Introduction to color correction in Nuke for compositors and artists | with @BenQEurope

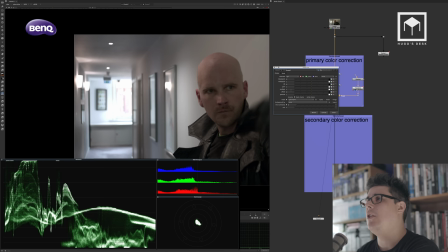2715s
Now I'm only gonna actually just move the radial.
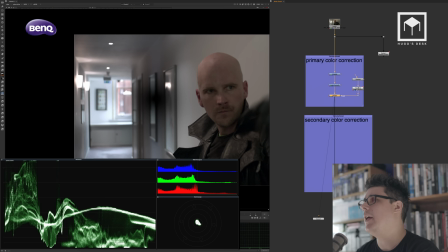2719s
So if I now start lowering my multiplication, kind of see that I'm affecting the radial there, which is the wrong place.
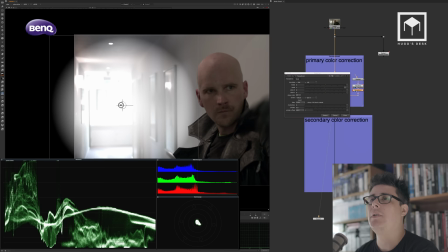2726s
I'm only gonna really quickly just put a transform node and just move the radial to the window so it doesn't get cropped.
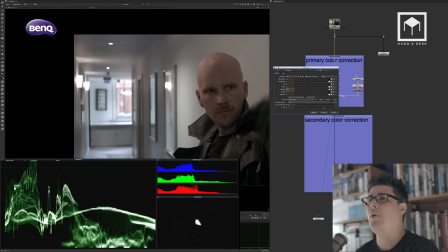2733s
So I'm gonna put it just right there, and then of course the grade node can't be this harsh.
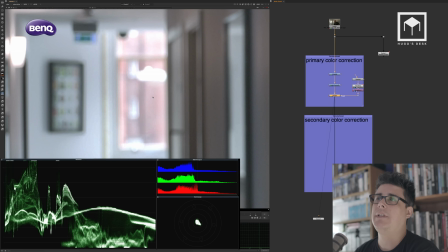2738s
This is a bit too much. So the whole point here is that you see, because I've done a grade node with a radial,
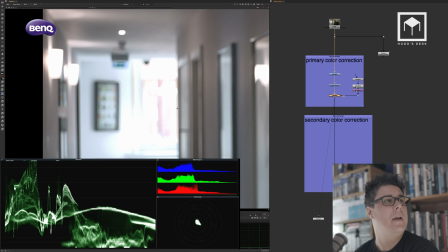2745s
I don't get these weird artifacts that I was getting with the color corrector. So the grade node made a much better image. And as you can see, if you look at the scopes now, you can clearly see that I have now salvaged that section and recover that quality.
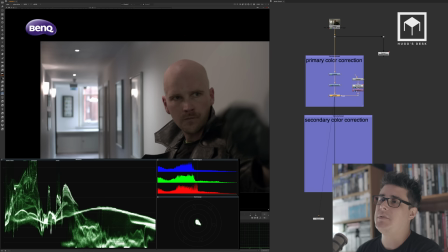2758s
So that's now good. So for me, in terms of primary color correction, this is now done.
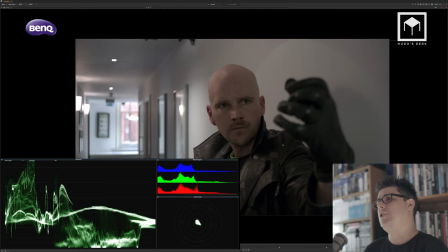2763s
I have done an image that has white, good white balance. One thing I'm going to do is, because you see that you can kind of see the props of the lights there, this was supposed to be done as a 245 aspect ratio image anyway,
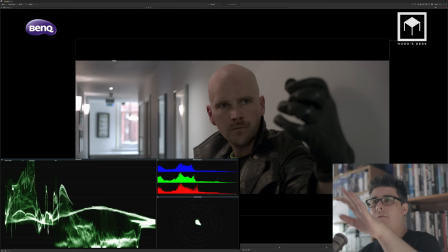2776s
so I'm going to put the bar so that I don't have to look at that, so it's a much more cinematic look. So you see, I've recovered that, I've recovered the white balance.
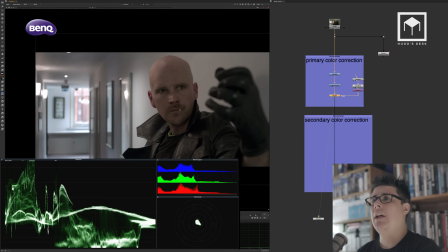2784s
There's still a few things to do, but now I'm going to start doing some creative color correction and creative choices.
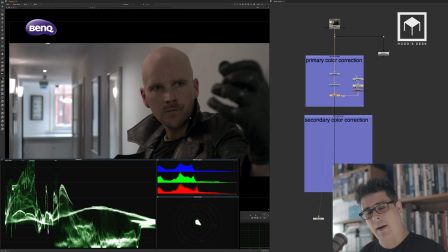2788s
So first off, I tend to do one thing when I do these kind of projects. I tend to focus on, you know, just like a color corrector would do on Baselite or on DaVinci, usually colorists or grade artists, they tend to fixate on the language of the actor, and they try to fixate on the actual message that is being told.
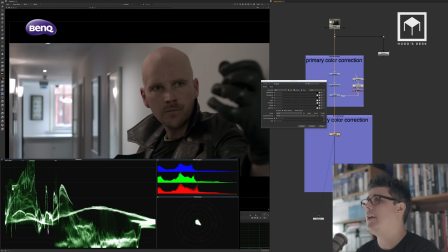2806s
So with that in mind, I'm going to put a grade node, and I'm going to, again, use another radial, and I'm going to try to recover some of the face. So I'm going to make sure that this grade node actually says face.
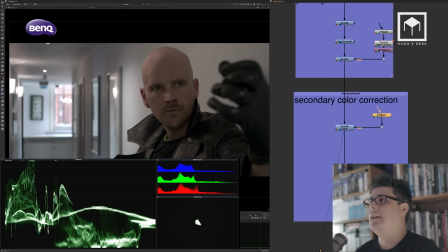2820s
So it's, again, secondary color correction is basically when you start using masks.
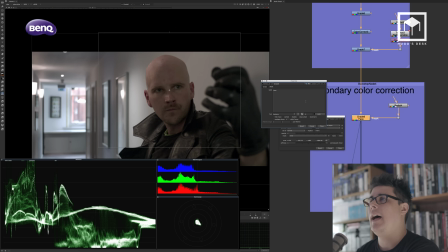2825s
So I'm going to put this radial right on his face, and I'm going to start putting up some gamma up so that I can actually have a bit more face visible in the image.
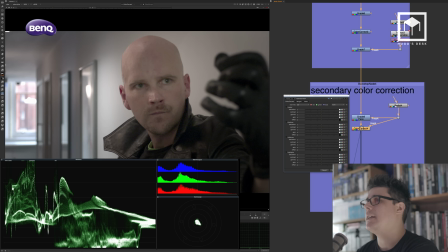2838s
I also am losing a bit of contrast, so I'm going to actually put a color corrector here as well, attached to the same mask, and I'm just going to contrast it a little bit so I recover the contrast.
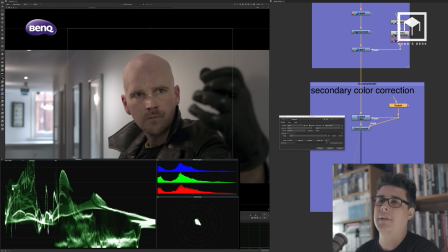2849s
So, of course, this now needs to be animated. You don't really need to track it. You could track it, of course, but, you know, sometimes it's faster to just animate it by hand, especially on a sequence this short.
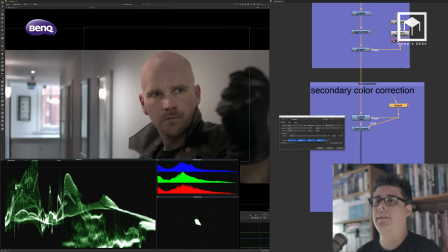2860s
So I'm probably just going to fixate it on his nose and just kind of animate in between frames here.
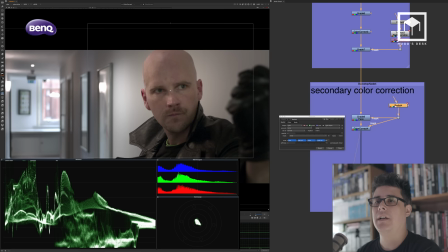2867s
Again, this can be done in After Effects or DaVinci. You don't really need to do this in Nuke.
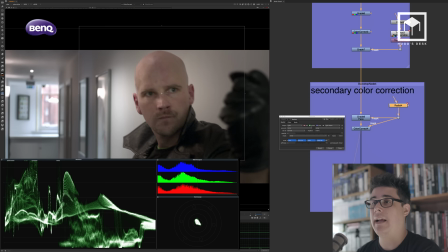2872s
I'm basically trying to teach you some techniques that you can use on any application by keeping and sticking to your principles of multiplication, highlights, gamma, and midtones.
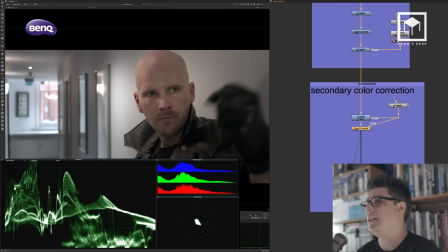2883s
So in here, what I did on his face was I basically improved the highlights and the midtones,
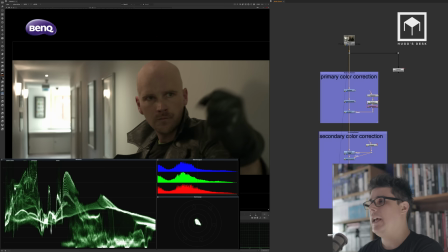2888s
and then I made a bit of contrast. And already out of the bat, you can kind of see that this was my original image, and this is my new image. So as you can see now, the spectator was looking at the window.
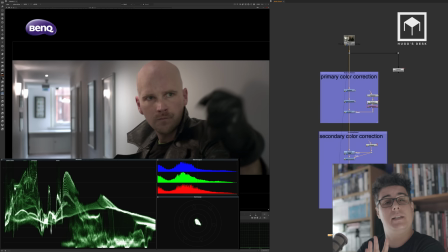2900s
Now the spectator is not looking at the window anymore. Now they're looking at him. And the window is a secondary section, which is really what you want, except if there was an actor there, then it would have been different. But the main shot here is to look at him. So I've improved the actual quality.
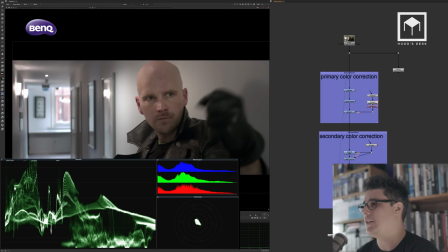2916s
Of course, now we're getting a bit too much saturation, but we have to deal with that as well. I'm going to put so that I can see it on my Blackmagic out here. I'm actually going to put a 245 aspect ratio on the back there so I can actually see it on my scopes,
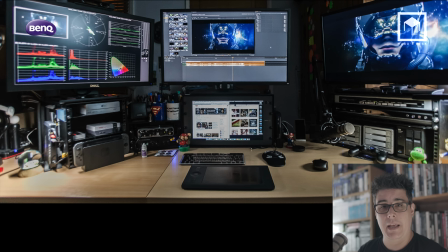2928s
and I can actually see it on my black on my BenQ monitor as well. So as I said on the beginning of this video, I'll show you in a bit, but I'm using the BenQ Technicolor approved monitor for color correction, and then I have, of course, the BenQ
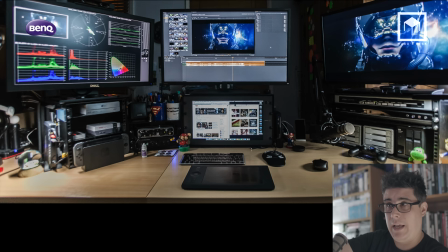2946s
another BenQ 4K monitor here to do my desktop, and it's fully calibrated. They're both matching, and I have a perfect match between the two of them. This third monitor here, of course, is just for the scopes.
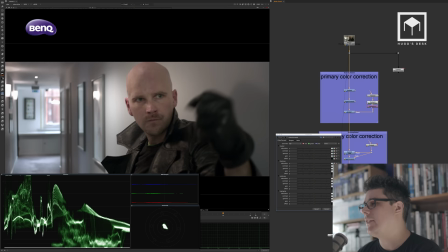2958s
So this in mind, now that I have done a bit of creativity, I'm going to actually do a more harsh color correction.